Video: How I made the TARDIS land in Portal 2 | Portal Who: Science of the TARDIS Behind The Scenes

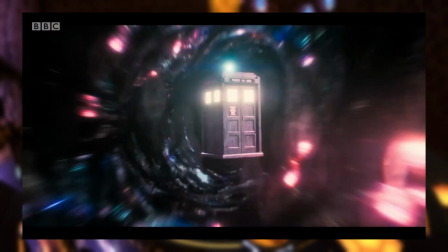490s
The reason this looked bad was it was very robotic, there was no sense of progression, each blink was just completely isolated.
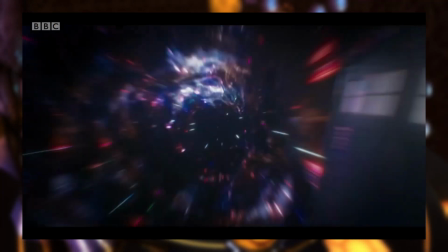495s
It was more like, 5 separate blinks that arbitrarily end on the 5th rather than one progressive fade in.
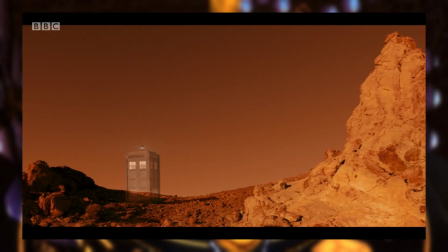501s
So I did try something like having each fade up slightly more than the last one, but even that, they felt too isolated.
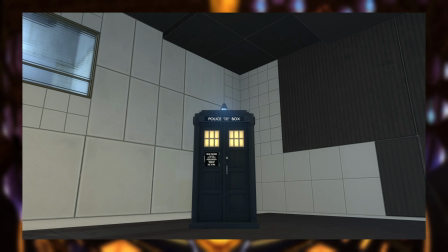507s
So I decided to leverage the fact that I had all these multiple skins for the TARDIS already. I had the solid one, I had the one with the faded edges, I had the refractive one.
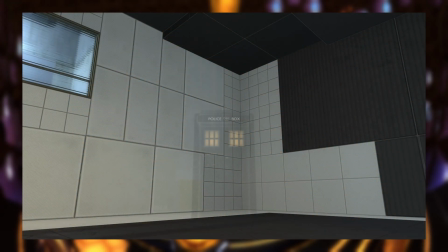515s
So to give it that sense of progression, I have the edge faded skin just appear gradually throughout the whole duration of the sound effect. And then for each blink, I simply use the refract effect and the lamp sprite, I have those flash.
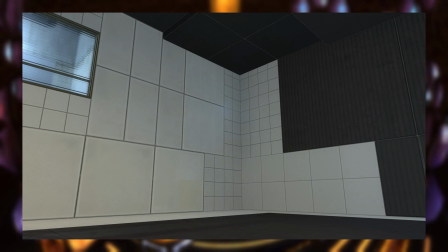528s
And then right near the end of the effect, just for the last second or so, I have the solid skin fade in on top of it.
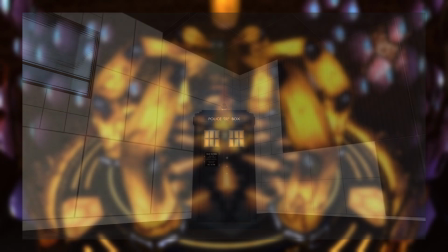535s
It kind of creates this solidifying, finalizing effect.
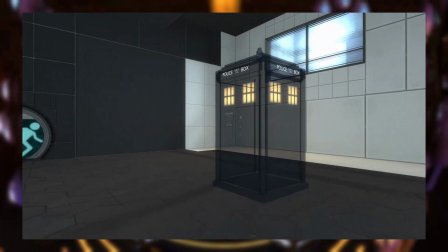538s
The other reason I didn't want to use it throughout the rest of the effect is you would have that issue with seeing through it to its back faces, whereas if you wait until the effect is almost complete,
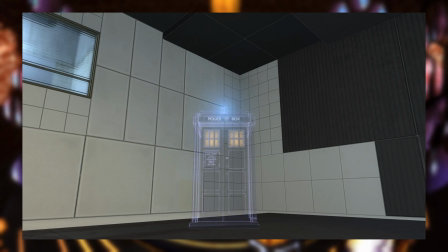546s
you're less likely to notice it. And that's really the main thing here. It's not perfect, it doesn't have to be perfect, it just has to look about right and disguise the bits where it doesn't quite work.
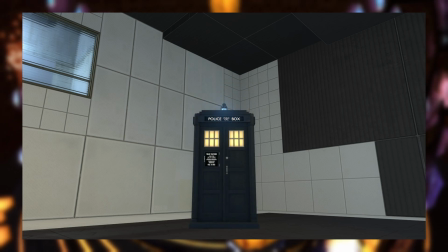555s
So now the animation is over, we need to transition back to the actual model that can play animations and, stand up to scrutiny.
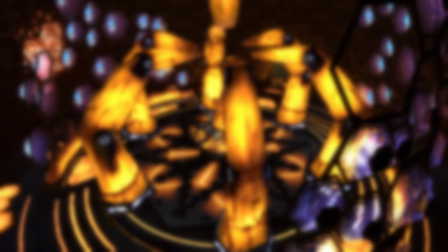561s
The name of the game here is just disguising the transition.
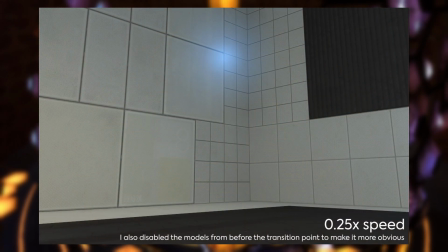564s
First and most obvious thing I did is just right at the end I have the refractive shell fade up, I transition there, and I have it fade out again.
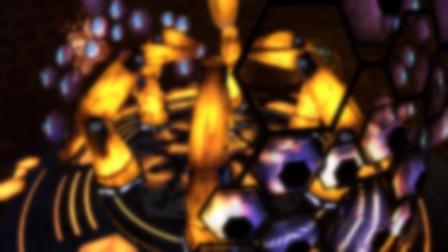571s
So then it doesn't hide the transition, but it makes it look more diegetic, more intentional. It makes it look less like a kind of video gamey thing.
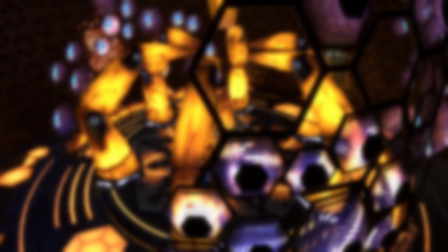578s
I could leave it there, but I noticed that with the simplified model,
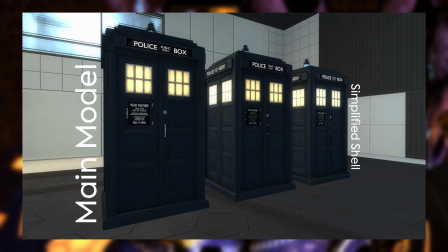582s
the main problem with it is the windows and the light up sign on the roof are quite far offset from their original position,
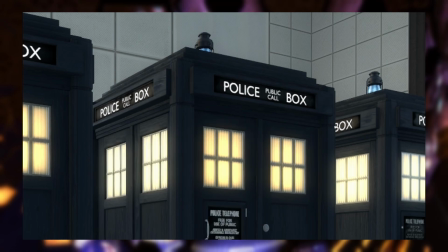591s
and since they glow in a darkish environment or just kind of generally they catch the eye more, so the transition is more obvious because they obviously change position.
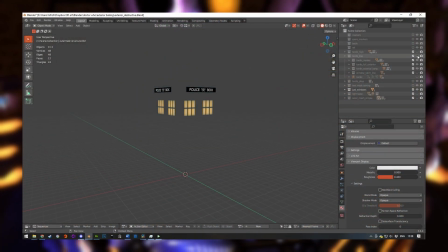599s
So the solution to this is to export a model that is just the windows and sign, and then for the solid and edge faded skins for the simplified model,
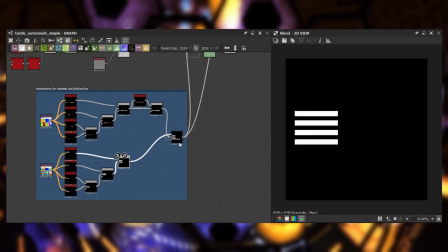606s
I just cut the windows and sign out of the transparency mask so you can see through them.
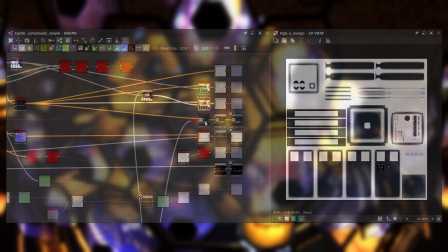610s
I didn't have to modify the model or anything, that would have been unnecessary, and it would have affected the refract shader, which I did want to keep the windows for.
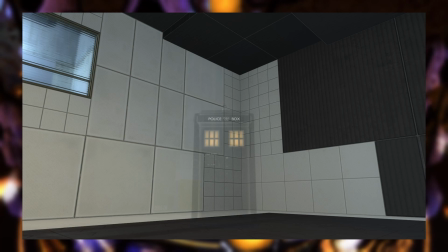617s
Including that in the effect, I just have it match the edge faded model, so it just looks like one cohesive thing.
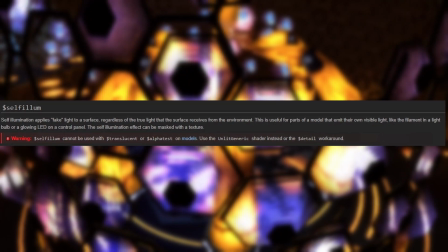623s
Another note, materials that glow don't support transparency, so the workaround there is to use a shader called Unlit Generic,
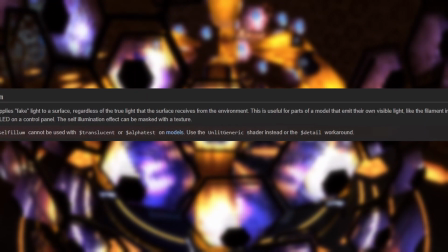630s
which just doesn't have lighting, which means it appears at full brightness in any lighting condition. And with this, I think I'm finished.
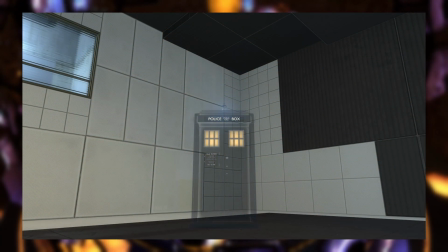636s
The difference with that model transition is night and day, and you know, it's not perfect.
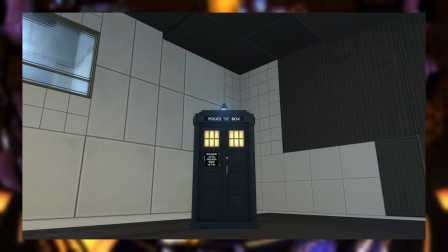641s
If you go looking for issues, you will find them, but I think I've disguised them well enough that for most first-time players who haven't seen this YouTube video, it'll hold up.
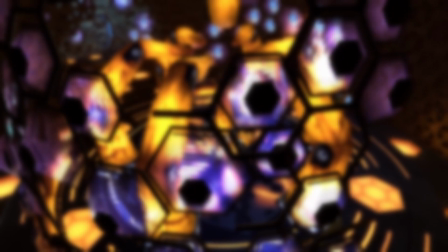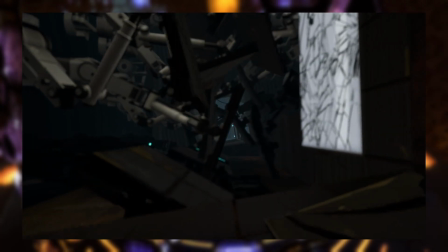654s
So that pretty much sums up how the effect that you will have seen in the trailer looks, but I have made a little improvement since then.
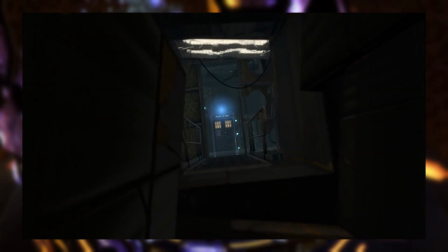659s
So for the lamp, it's got a sprite on it that suggests that it's flashing, but it would also be nice if it cast light on the scene.
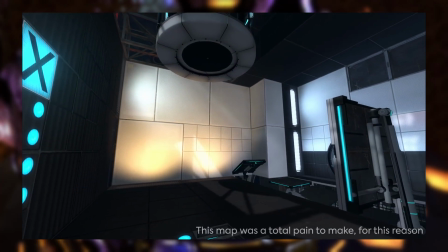664s
And the problem with this is the source engine really doesn't do dynamic lighting.
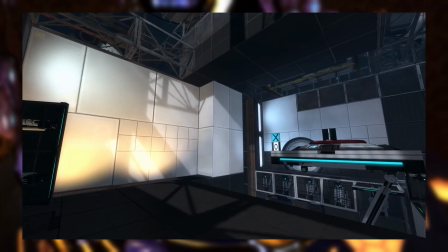667s
You can give a light entity a name and you can make it turn on, but by doing that, it makes it look much worse.
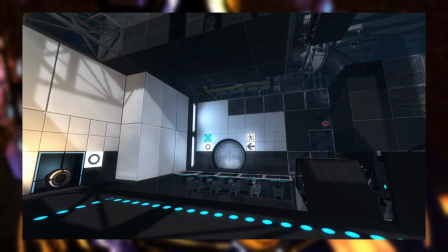674s
It doesn't bounce the light, and there's a few other problems with it. Generally, you just want to keep your light static if you can.
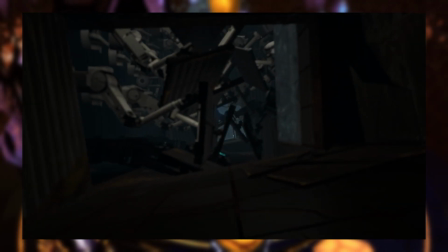679s
For the trailer, I do have a named light. It's not very obvious there, but it's quite choppy when it fades in, and it doesn't fade in time because timing it is a fool's errand.
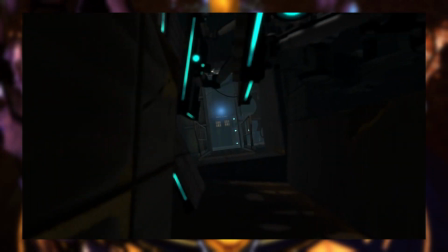688s
It just doesn't work.
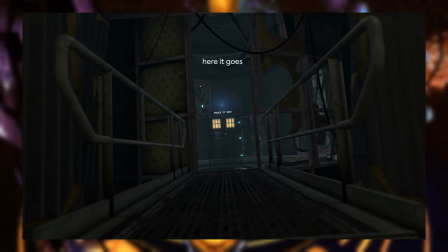689s
So what I did was just have it start fading in about halfway through the effect, so that then by the time it's faded in, it's at full brightness, and hopefully you didn't even notice it happening.
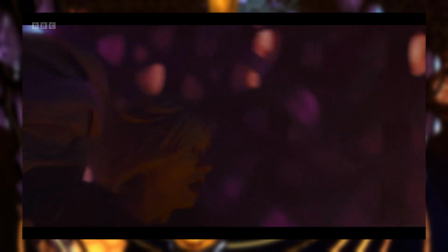697s
That was the best I could hope for. But see, there's this one shot in Eve of the Daleks where they run out of the TARDIS,
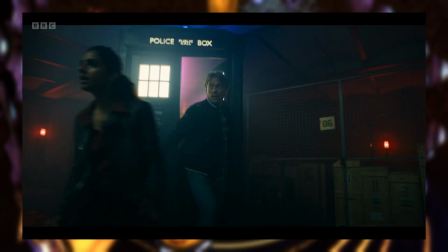702s
and it's materialised indoors, and it's casting light on the low ceiling, and it is beautiful.
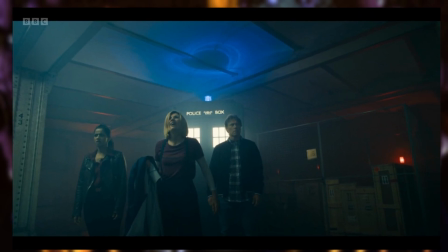708s
You can see distortion from the glass, you can see the shadow from the little enclosure, and I just kept looking at it.
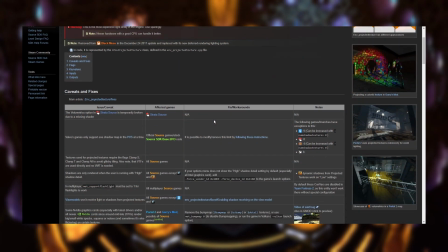713s
And what it really said to me was, projected textures. So projected textures are the best workaround for dynamic lighting in the source engine.
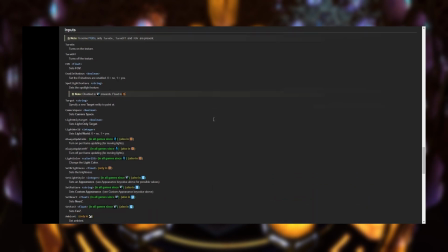720s
They're not lighting, they are projected textures, but they do cast shadows, and those shadows can move, so you can use them to simulate lighting.
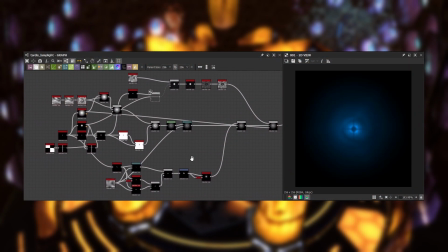726s
So in Substance Designer again, I made a custom flashlight texture to simulate the distortion and the shadow that I like so much.